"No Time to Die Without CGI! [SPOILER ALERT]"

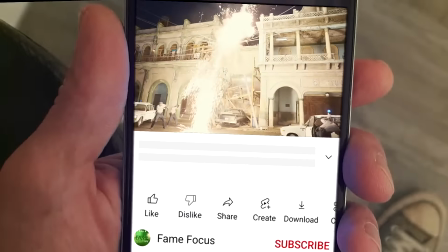(0:00)
An island made out of CGI. These are just some of the VFX that went into No Time to Die.
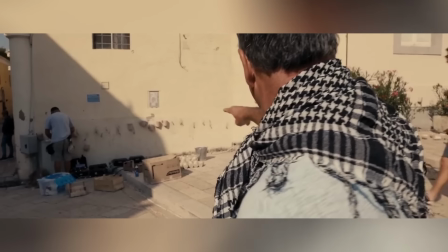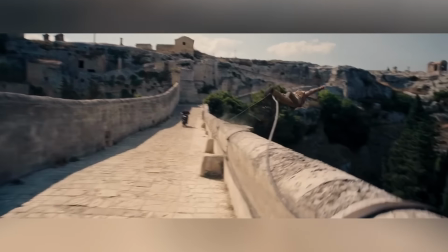(0:16)
No Time to Die had plenty of time for practical effects and stunts, as the director was adamant to keep as much of the original plate as possible.
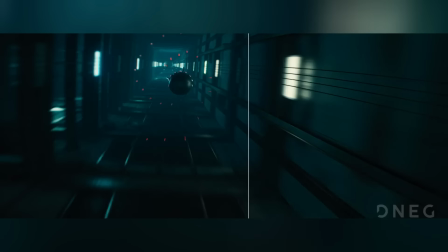(0:25)
However, that doesn't mean that the movie didn't need VFX. On the contrary, there were some very necessary uses of VFX.
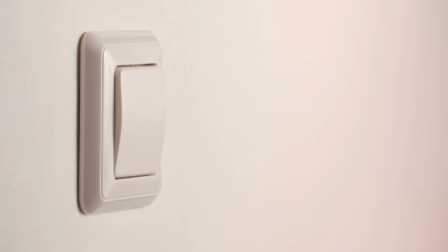(0:32)
For example, number 1, to adjust the lighting. Have consistent lighting throughout the sequence.
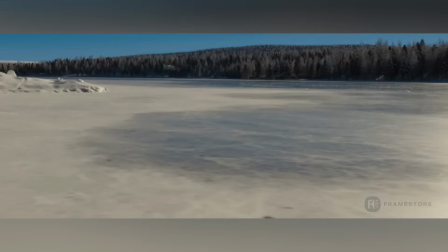(0:38)
They recreated the entire Norway environment digitally.
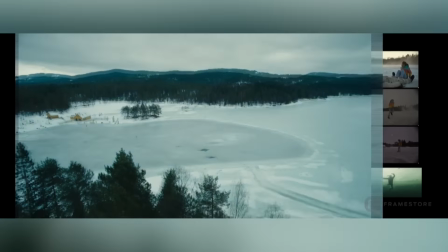(0:41)
Then they lit it the exact way the director wanted, then used this lighting information to relight the plate photography to look the same. 2, to augment the shot.
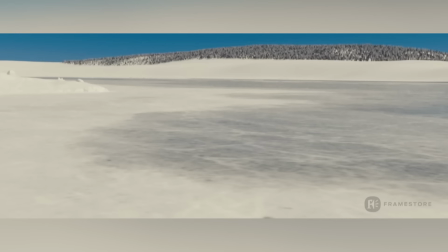(0:51)
They did this for the trees in Norway that didn't have snow on them, so the VFX team replicated the trees with CGI and put digital snow on them.
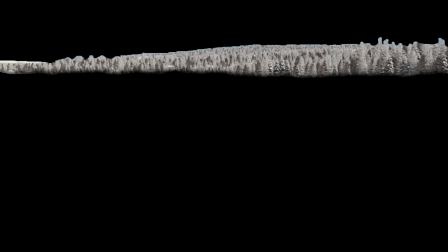(1:00)
They then lifted that digital snow off the CG trees and put it onto the trees in the original plates.
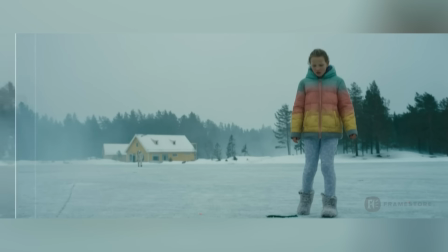(1:05)
This may seem like a lot of work for a little bit of snow that no one's going to really care about anyway.
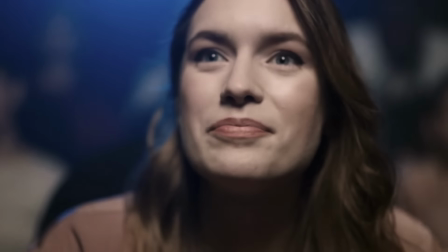(1:10)
But it's the subtle details like this that really immerse the audience into the scene, making the story even more believable.
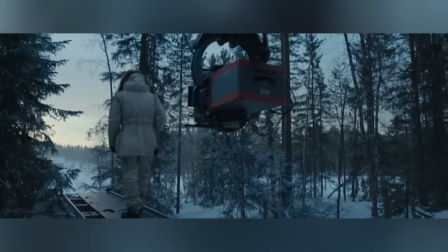(1:17)
Another subtle way to improve the storytelling is by hiding spoilers that foreshadow future events.
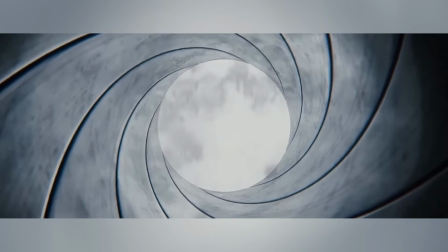(1:22)
And in case you missed it, this actually happened at the very beginning of the movie with the iconic Bond barrel sequence.
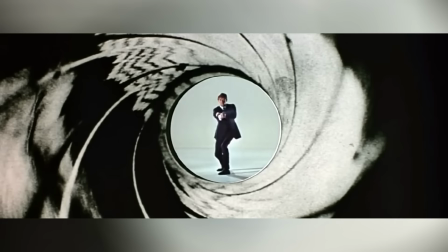(1:27)
Although it has remained pretty unchanged throughout the years, this time in No Time to Die they decided to do it a little differently.
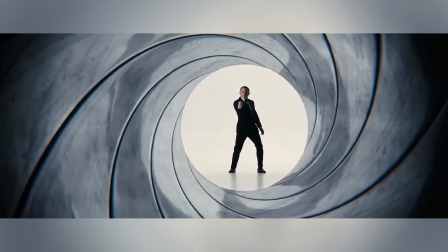(1:37)
Not quite. You see, for those of you who weren't paying attention, there was actually a spoiler hidden right within this very sequence,
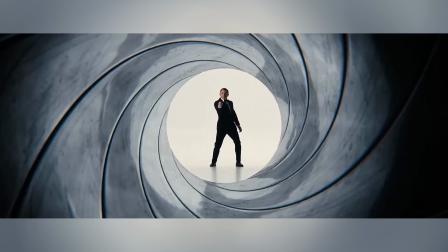(1:44)
as this time Bond doesn't fire his gun and the baddie guy shoots first.
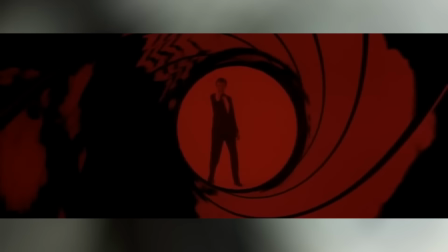(1:49)
Also, there's no blood or wobbliness from the shooter man, unlike in all the other ones.
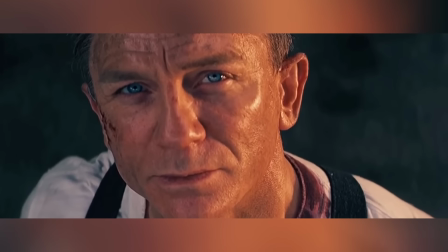(1:55)
Thus foreshadowing, as we see in the grand finale, the end of a 00 Daniel Craig.
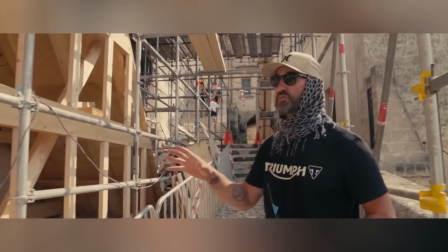(2:01)
But that wasn't the only thing that had been subtly hidden, as along with all the incredible practical effects, stunt bikes jumping over walls and donuts in cars,
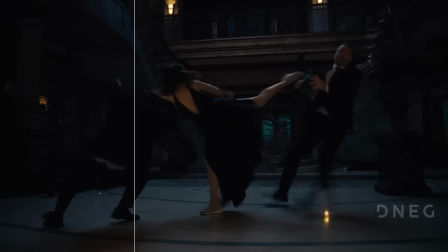(2:09)
VFX were very much needed for hiding many elements within all the practical effects so as not to spoil the story.
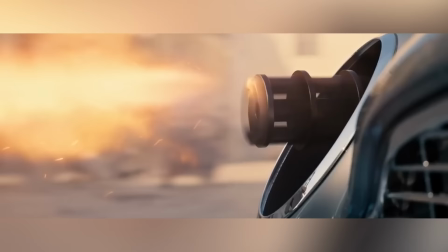(2:16)
Which brings us to our third, the digital removal of this.
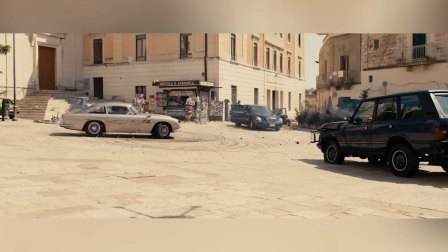(2:20)
It's an ingenious rig that was clamped on the DB5's front left tyre, enabling the car to rotate around it,
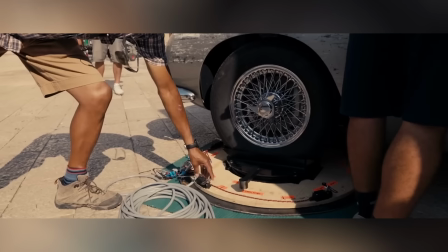(2:28)
whilst remaining in the same place and simultaneously trigger switches that detonated squibs
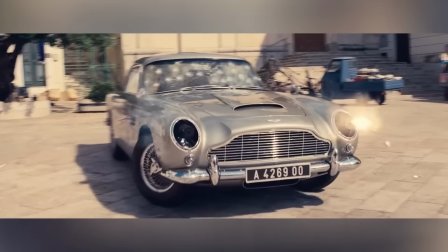(2:33)
positioned all over the set at the exact moment the car turned to face them.
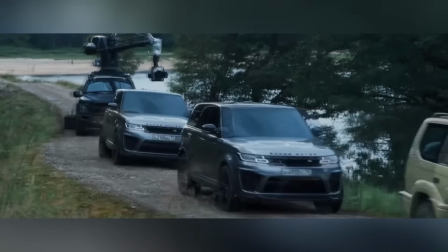(2:37)
And finally, number 4, VFX were used to solve problems.
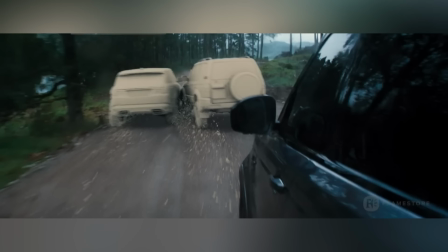(2:42)
This happened in the Land Rover chase sequence that was set in Norway but filmed in Scotland.
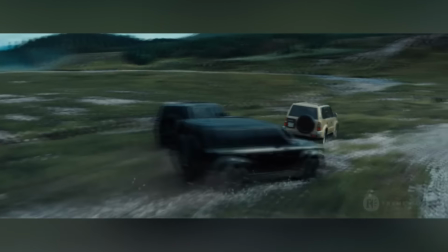(2:48)
After various takes of Land Rovers skidding around churning up all the grass,
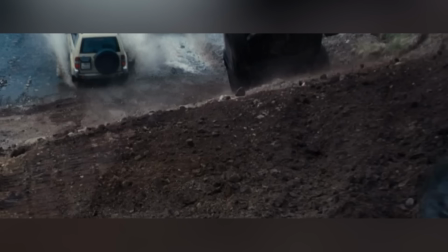(2:52)
it naturally turned to mud, and so it had to be replaced with digital grass.
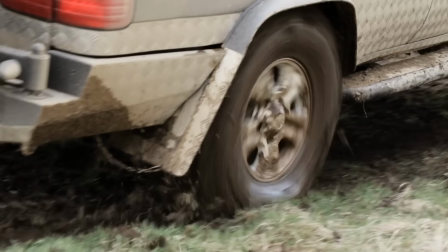(2:57)
Scotland then got too rainy and wet, so they had to look for a similar looking hill to finish the sequence,
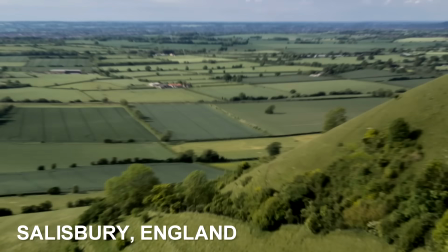(3:03)
and they found one in Salisbury, but unfortunately Salisbury's grass doesn't look like Scottish grass,
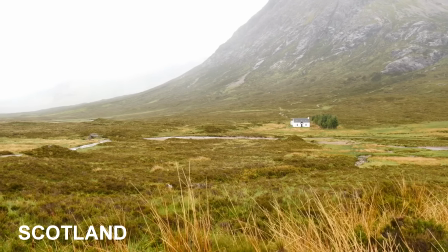(3:09)
and so this had to be CG too.
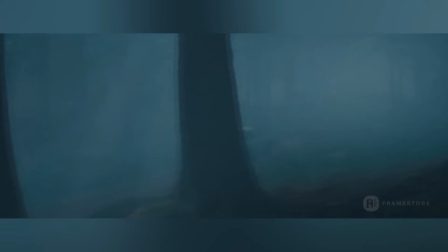(3:12)
In addition to all of this, later on in the editing process, they saw it necessary to cut out the motorbike stunt section of the sequence.
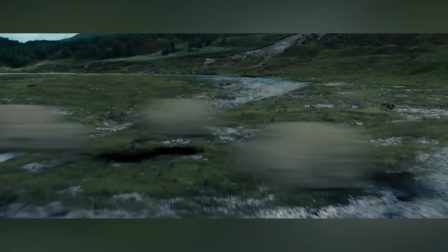(3:19)
This meant that the VFX team had to digitally remove motorbikes and ramps from the first part of the Land Rover chase sequence and substitute the
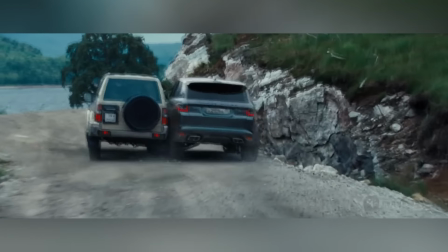(3:27)
last motorbike in the sequence for a CG Land Rover in order to stitch the two parts of the sequence together and maintain continuity.
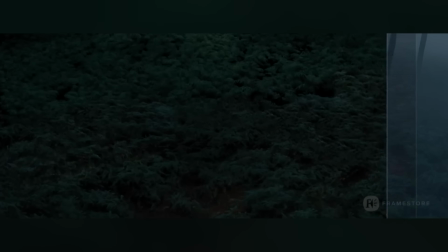(3:35)
Please give us a like if you enjoyed this video, don't forget the links to the music used in the video are in the video description,
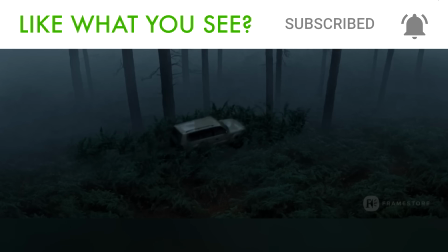(3:40)
and as always let us know in the comment sections below which movie VFX you'd like to see behind next.